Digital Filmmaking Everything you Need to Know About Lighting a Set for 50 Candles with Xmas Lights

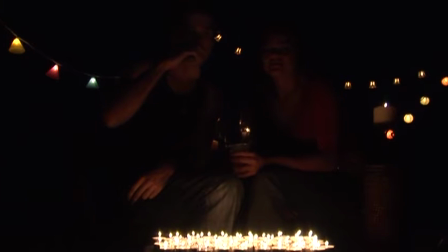8:15 So as we can see from the point of view of the camera is that even when we're
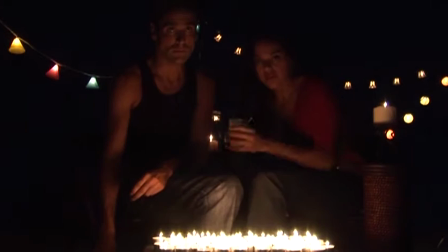8:20 going to go ahead and go to right now to 9 decibels gain on the main camera.
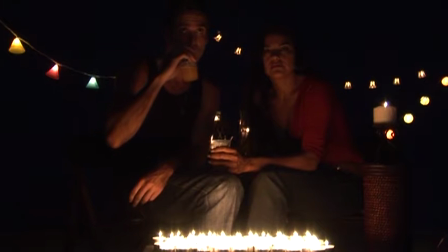8:25 You can see it just does not provide enough illumination. Also, it's the wrong kind of illumination. It's like monster light. The light's coming from below the eyes, and it just kind of is not very flattering. Also, notice how the candles are all now blown out. There's no detail in the candles anymore. You can't actually see the flames. It just looks like a kind of like a white thing at the bottom of the frame there.
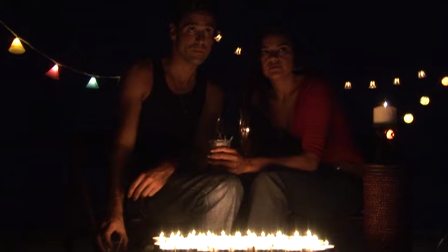8:44 So you've just lost all your definition in the actual candles themselves, and that's going to cheapen your image again, make it look even more like video and less like you're watching a movie.
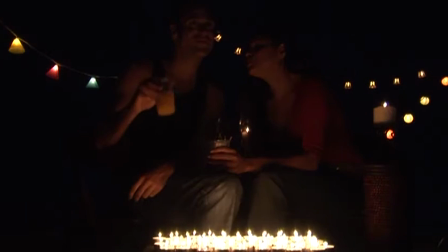8:52 So watch what happens again when we take down the gain back to normal 0 decibels gain. There it goes. There's definition in the candles themselves. You can see each flame individually twinkling by itself.
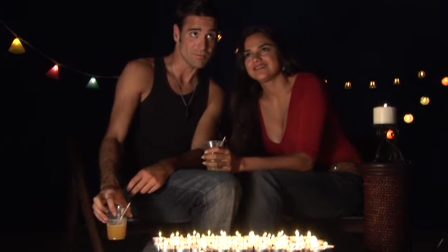9:02 And now we're going to turn on the key light on the left side of the frame, that 650 watt light. And of course we'll dim that down later to the correct intensity so it feels right.
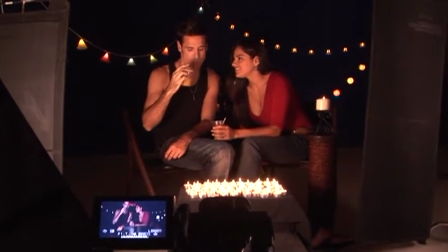9:10 Now back to the set. And start going around to each one at a time, please, with the backlights, with the rim lights.
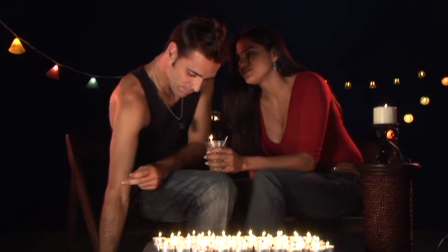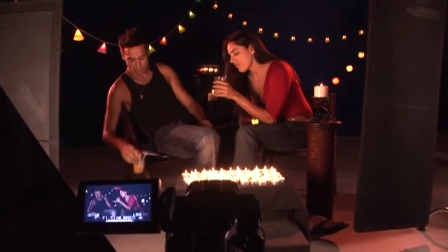9:26 Great. And do me a favor, can you lean back? Kevin, lean back.
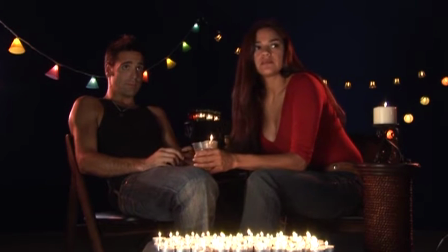9:31 So now we're just going to roll on this for a little bit. Like I said in the last piece, I don't think Kevin ever really got what we were doing here.
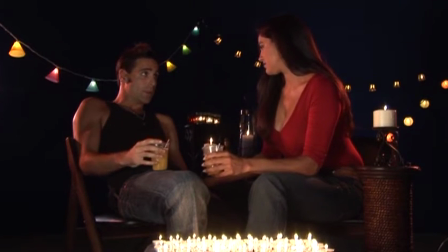9:38 He always seemed like he was afraid of the camera or something, but he did a pretty good job. And now we're going to try it with the dimmers.
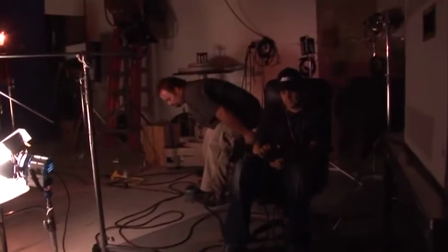9:44 Okay, you got control of both of them, or you guys want to individually control them? I can get the other one. Okay. Okay, so now we got control of the dimmers.
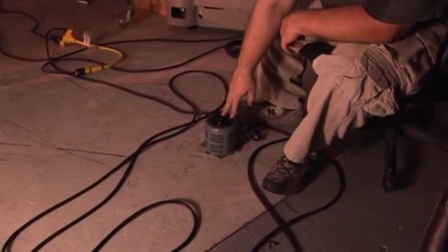9:51 We got 2 guys on dimmers right here. There's 1. There's number 2, right there.
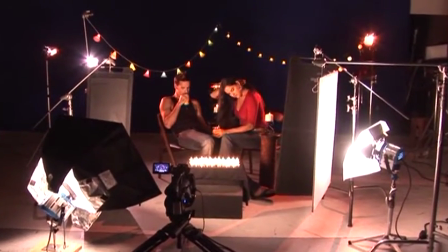9:57 We're going to go ahead and flicker these main lights over here in the front so we can make the appearance of the candles.
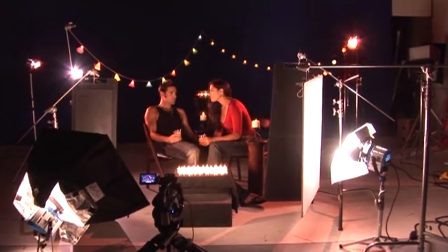10:05 Okay, whenever you guys are ready, go ahead and start flickering, but very small movements, not big movements.
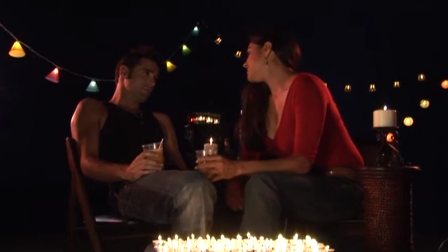10:12 Fast, but small movements.
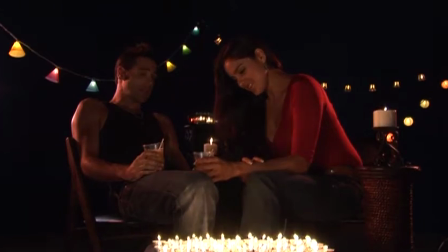10:21 And of course, with the wind in the back, we're getting that kind of feeling that it's kind of high up in a building or something, or outside at least. As you'll notice in some of your own productions, your set may end up becoming a love connection ground, and I think that these two guys became an item right after our shoot.
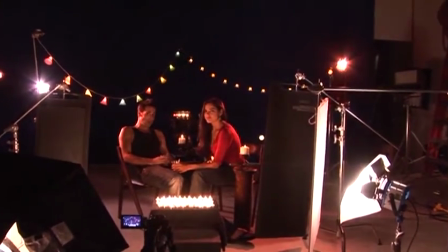10:39 Denise, yes. Don't lean in quite so far. Yeah, because the shadow, he throws a shadow on you.
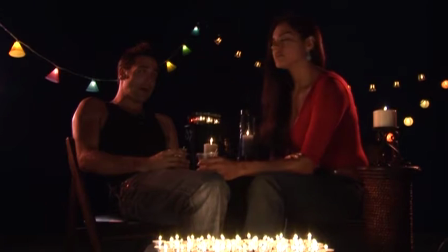10:45 Okay, that's cool. That's cool right there. We're gonna make one adjustment. Mike, can you make that amber light hit him as well in that position too, please?
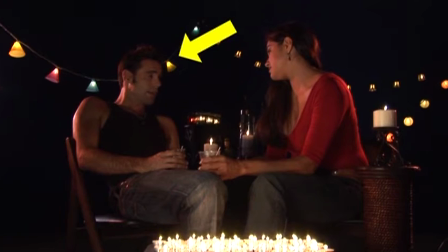11:00 Maybe open up the right barn door or something. Yeah, make it hit him a little bit.
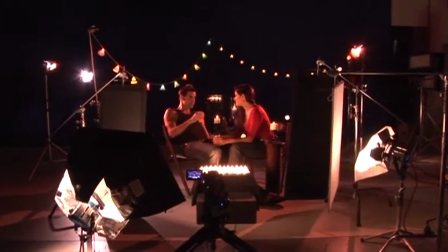11:05 Yeah, there you go, right there.
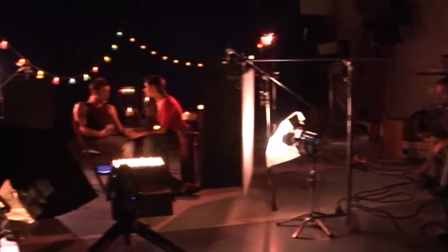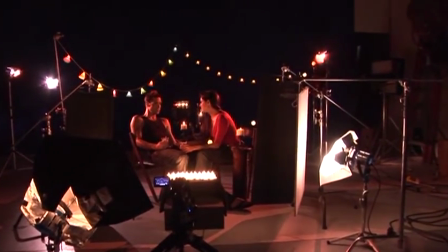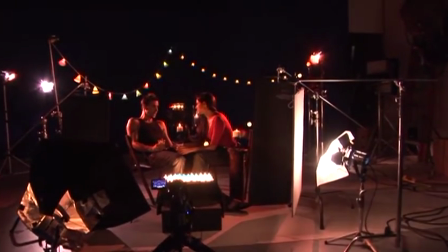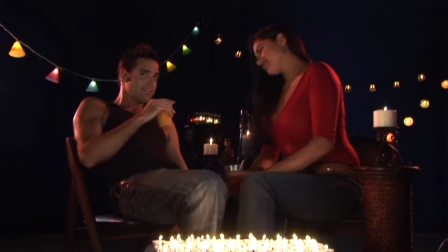11:23 And now go all the way up with the key lights and come down a little bit.
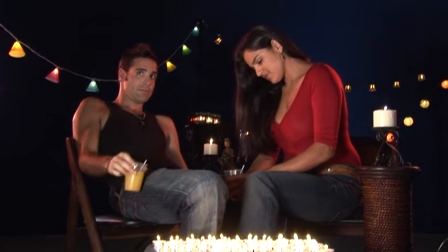11:28 Yeah, all the way up with the key lights. And you can see how that just doesn't work. It just has it doesn't quite create the right mood.
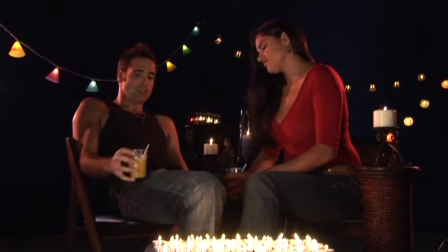11:35 And then come back down a little bit slowly. Yeah.
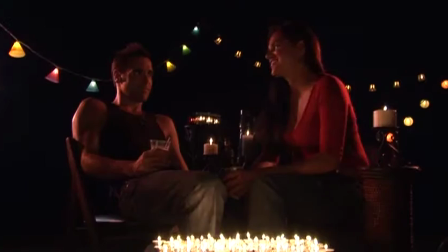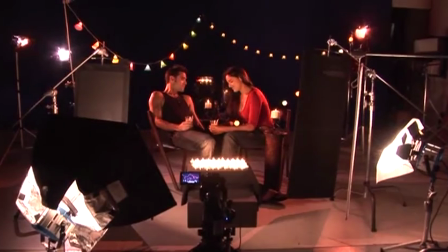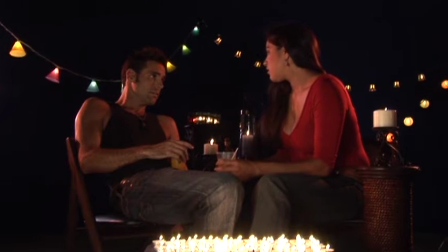11:51 That's beautiful. So we're moving the Christmas lights in and out to make it feel like there's a wind upstairs or outside. Just slowly. If you do it slowly, it'll work. Just gently.
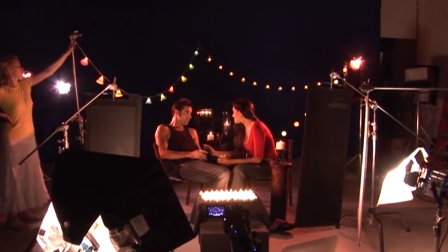12:05 A little bit less intense flickering, more gentle with the flicker.
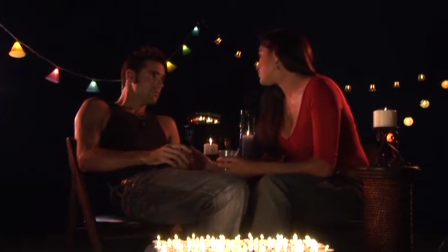Oh yeah, that looks so much nicer. That looks really nice with the movement of the Christmas lights.
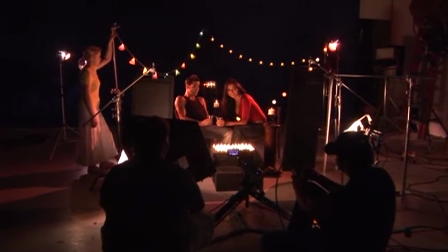12:23 So we got our shot.